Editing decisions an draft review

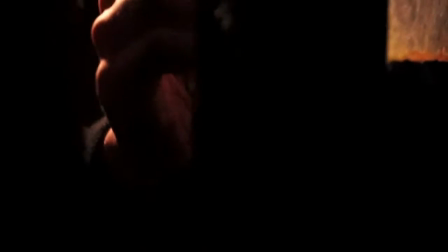Before that would just give it like a really good effect in the fact that you're almost there, the audience feel that they're there and can actually interact because it gets so close to the action,
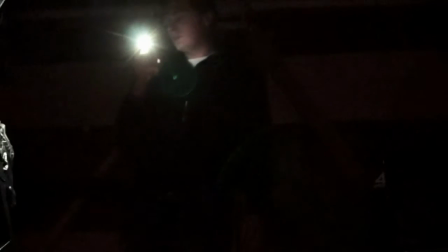it feels like it's actually happening. So once we actually get inside the garage, you notice there is a change in the music.
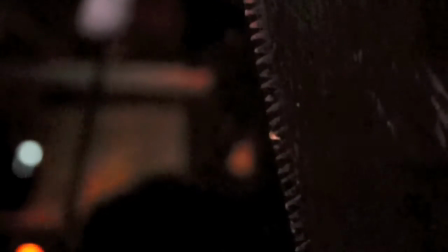This was done intentionally. As we said, we tried to film it to the music.
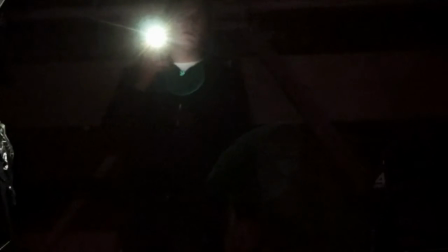There's a definite sort of change in sound. It's a lower tone, but it's sort of more frequent.
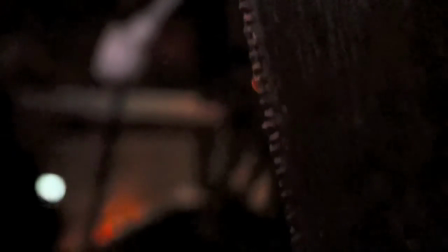So it's more sort of eerie as in like what is happening. It's not fast paced.
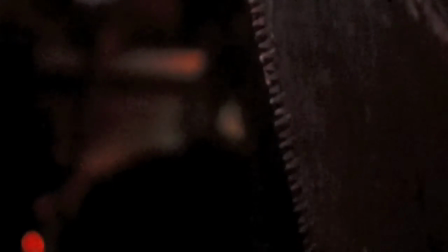It's still there, which still gets attention, but you get this slower pace thing coming in also.
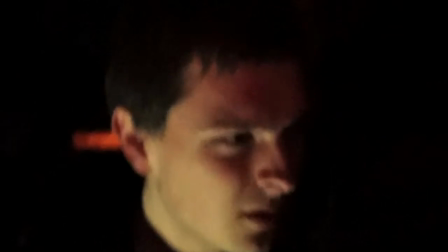Now in these next couple of shots we tried some different camera techniques.
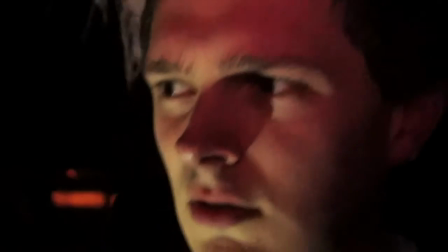This was a tracking shot, well not a tracking shot, as I was walking forward towards the camera would actually move back with me.
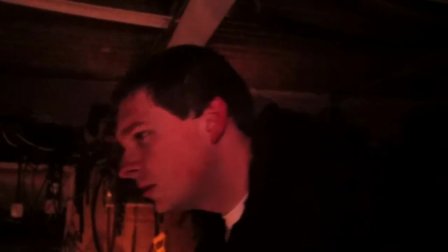This just sort of felt that it gave it a sense of movement and the fact that there was life in this garage and things were moving forward
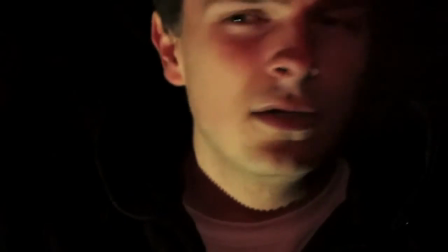and I was sort of starting to discover what was happening. Now the extreme close-up or the close-up allows you to see facial features,
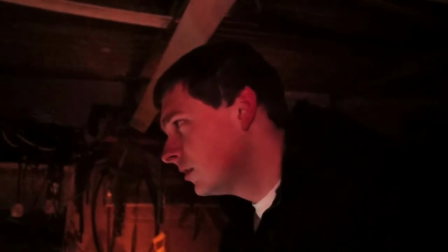which allowed me to look scared and intrigued by what I was actually looking at.
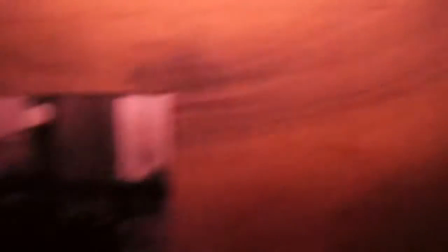So we then decided to go to this point of view shot,
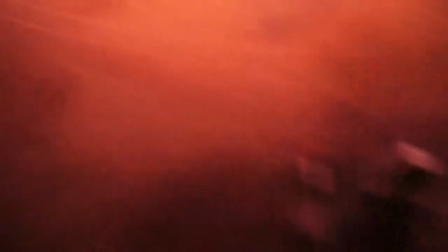which sort of allowed the audience to feel as if they were me and sort of feel the situation that I was in whilst looking at these photos.
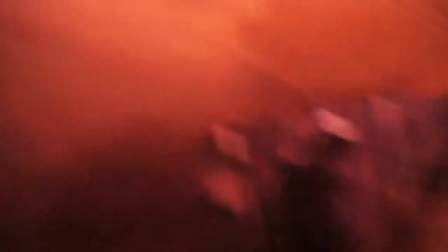Originally we had the idea to split these clips up, so we would film them individually, going from each photo, so from one photo to another.
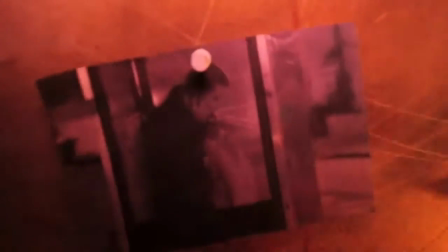We decided while filming it would be a lot better just to have it simultaneously moving.
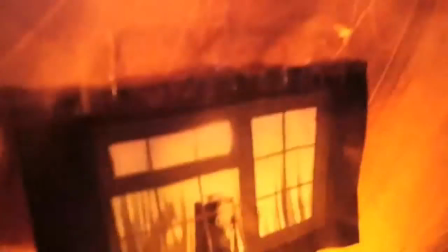It just adds that sort of extra bit of tension and we didn't have to edit it,
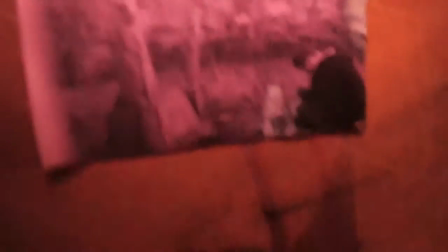and obviously there was no pace of editing because it was all in one shot. So we didn't want to change the pace of editing.
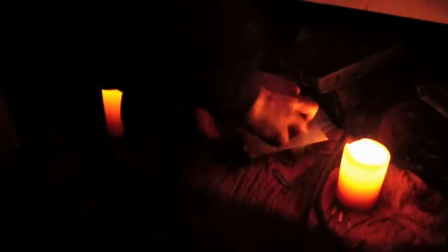We felt it was fine as it was. So here we go to a completely different change in music.
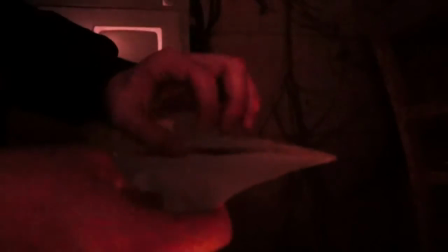We go to a sort of a low drone sound. Kind of sounds like it's anticipation more than
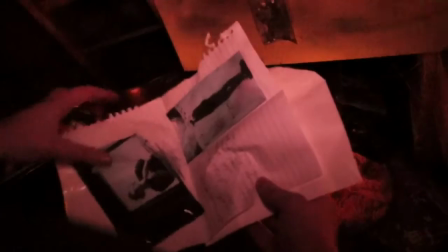more anticipation in this sort of music than the last one used. The editing is also fairly slow as well.
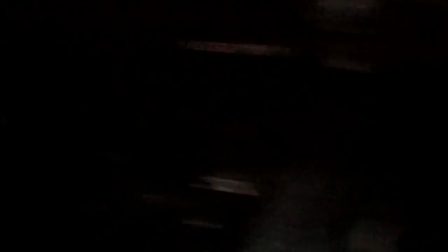Now at the very end we get a completely different sound, the Bwong sound, which suggests this is the end, it's all finished, and it leaves everything down to audience imagination.